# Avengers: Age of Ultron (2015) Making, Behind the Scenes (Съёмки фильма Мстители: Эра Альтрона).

Here we are, it's day one, it's full photography, we're in Italy, environmental, this place is gorgeous,
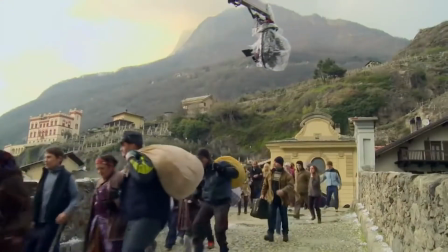(0:11)
it's unlike anything we had in the first movie, and it's just a ton of texture, everybody's pretty excited. There's something about being out in the field and being in the middle of Italy, you're in this town that we've got the whole place shut down,
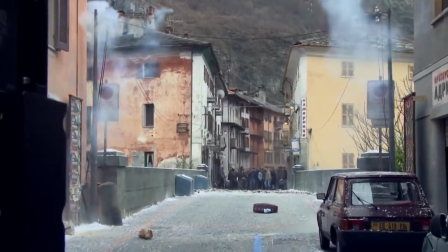(0:23)
you have five intersections, cars overturned, you have real explosions. It's a great way to sort of kick-start a shoot, you know, on location. That makes you feel authentic. Aaron and I are coming in cold, basically,
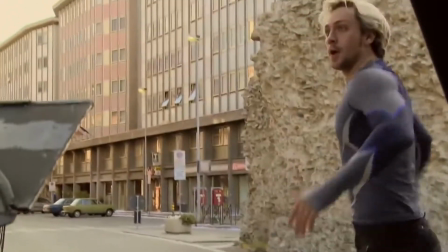(0:35)
and so it was nice to have our own substantial work with our characters before coming on to set with all those intimidating people.
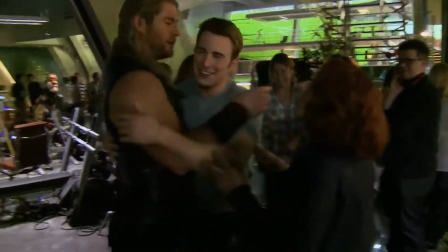(0:47)
Coming back after being away and seeing each other was a very sweet reunion. We all, as actors, went on this journey together to do this wild thing that became Avengers 1.
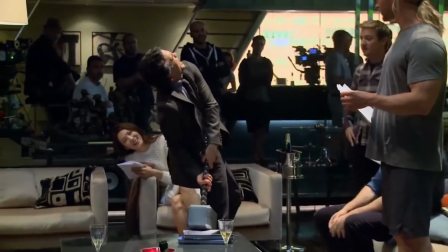(0:58) Go, Bruce, go, Bruce, go, Bruce.
It's all common ground now, and it's not quite as daunting as the first time around. I was talking to Robert and Chris and a lot of the guys before we started shooting, and all of us were looking forward to coming back and kicking it off again.
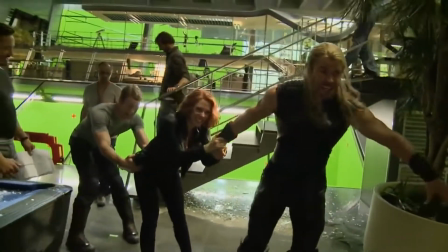(1:10) I never want to work with these kids, but I'll get them there.
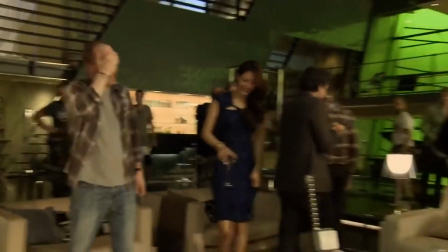(1:13)
And this one, we're together a lot, which is great for us, terrible for Joss, because it's tough to wrangle ten crazy actors that love each other.
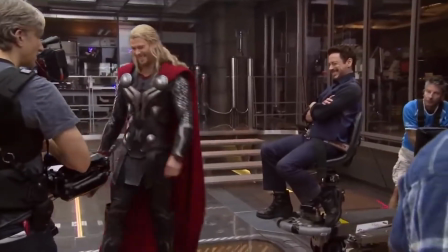(1:21) Oh, my God. We're about to get yelled at.
Them having that kind of comfortable ease with each other is a delight. Every now and then, it's an exhausting delight. Today we have some balls and chops.
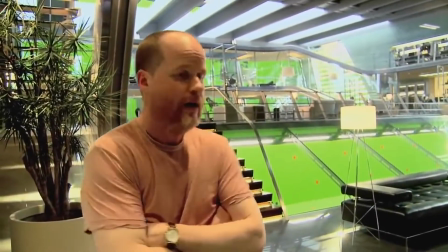(1:32)
All right, is that enough balls and chops? That just happened. Here we are in Robert's trailer. Um, it's, uh, we didn't get the one he asked for, but we feel we did pretty well.
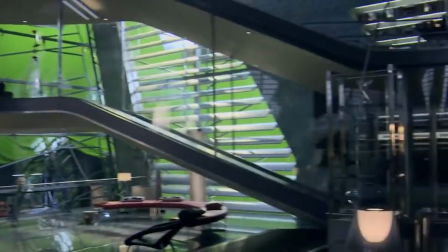(1:41)
This is Avengers Tower. Um, this is what Stark Tower became after it was destroyed.
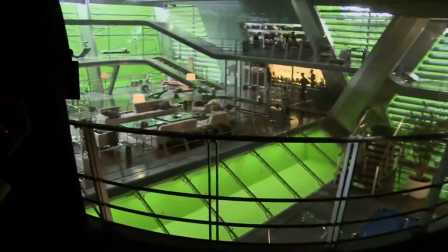(1:48)
It's just sleek, elegant, futuristic. I mean, it's Tony's house, so it had to be flashy. I don't know of anyone in the history of any superhero franchise who seems to have never run out of money.
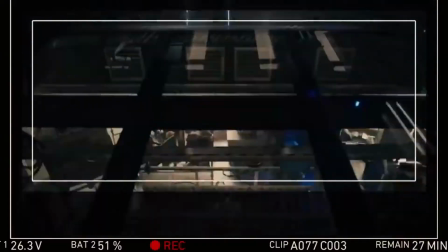(2:06)
Joss wanted it all to be connected. He wanted to be able to move from downstairs to upstairs and vice versa.
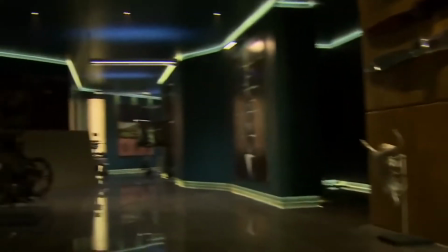(2:12)
He needed to perform for Tony's world, for Banner's world, and then float down into sort of the gaming area of the HQ, which was a little bit more fun.
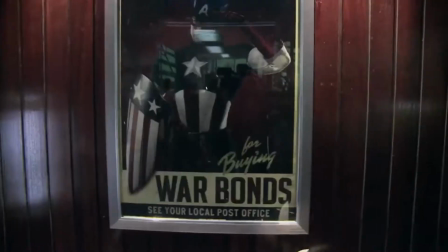(2:24)
If you look carefully at the details, you'll see there's a cap poster,
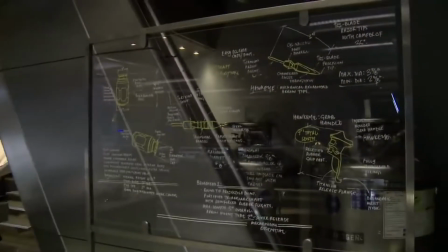(2:27)
there's stuff for Hawkeye, there's stuff up in the lab where Tony's working for all of the team.
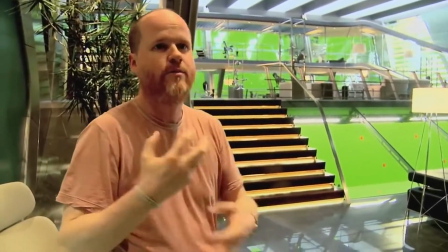(2:38)
This is really our sort of giant science fiction space, and we put it at the beginning of the film because it has this grand,
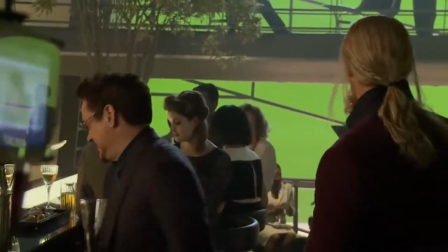(2:45)
optimistic, things are going well, feeling we have a party here in the house,
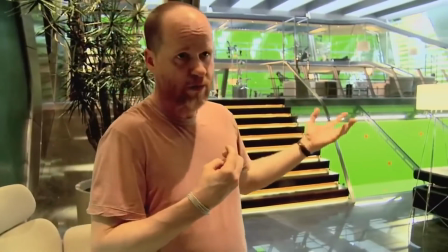(2:50)
because who wouldn't have a house party here?
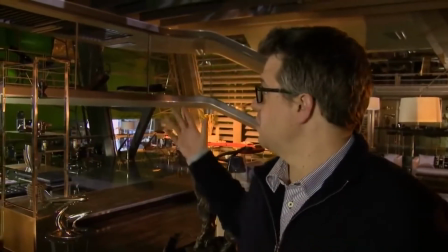(2:57)
We ended up realizing we had this big Avengers tower set who went Ultron to attack right here.
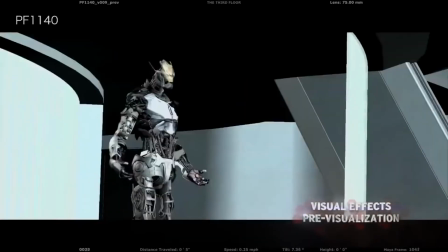(3:02)
Because instead of having him built here and then fly away and attack across town,
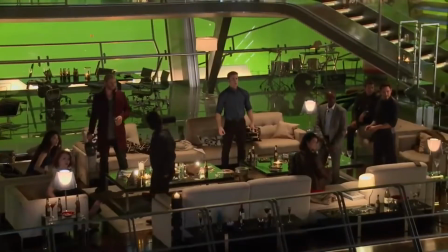(3:06)
it seemed more visceral to kind of have the attack happen right here in this big huge space because if you build a set this big and you don't blow it up, you're doing something wrong.
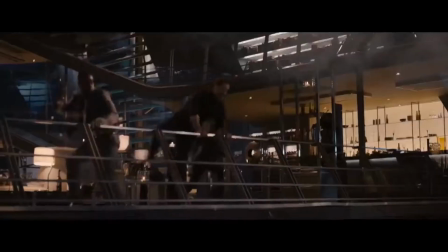Joss was beginning to put together the character of Ultron, how he came about, what he wanted to do with the character.
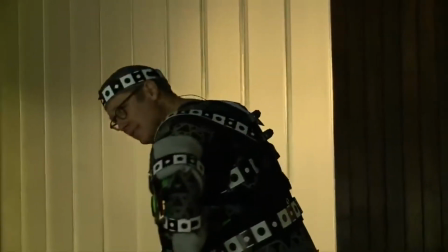(3:28)
And he said to us, I think it's got to be James Spader. It was another moment we went, yes, there's nobody else on the list.
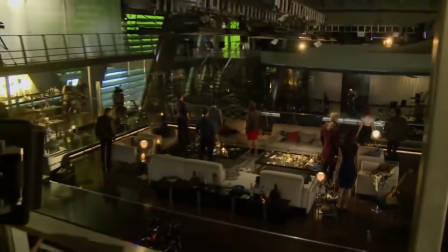(3:34)
There's nobody else that we talked to first day when he gives his speech at the party I know all of us were kind of eager to be the audience and just
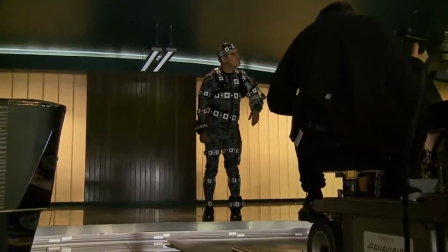(3:41)
to spectate and just watch him perform And it was really exciting because it was really good and really intimidating and I was tangled in strings Spader knew what he was in for and he went for it regardless because he thought if I'm gonna do it Let me really do it.
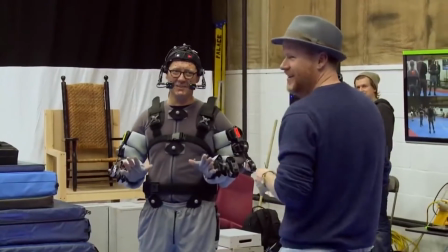(3:56)
It was terrible to put us on a set together I just want everyone to know that now.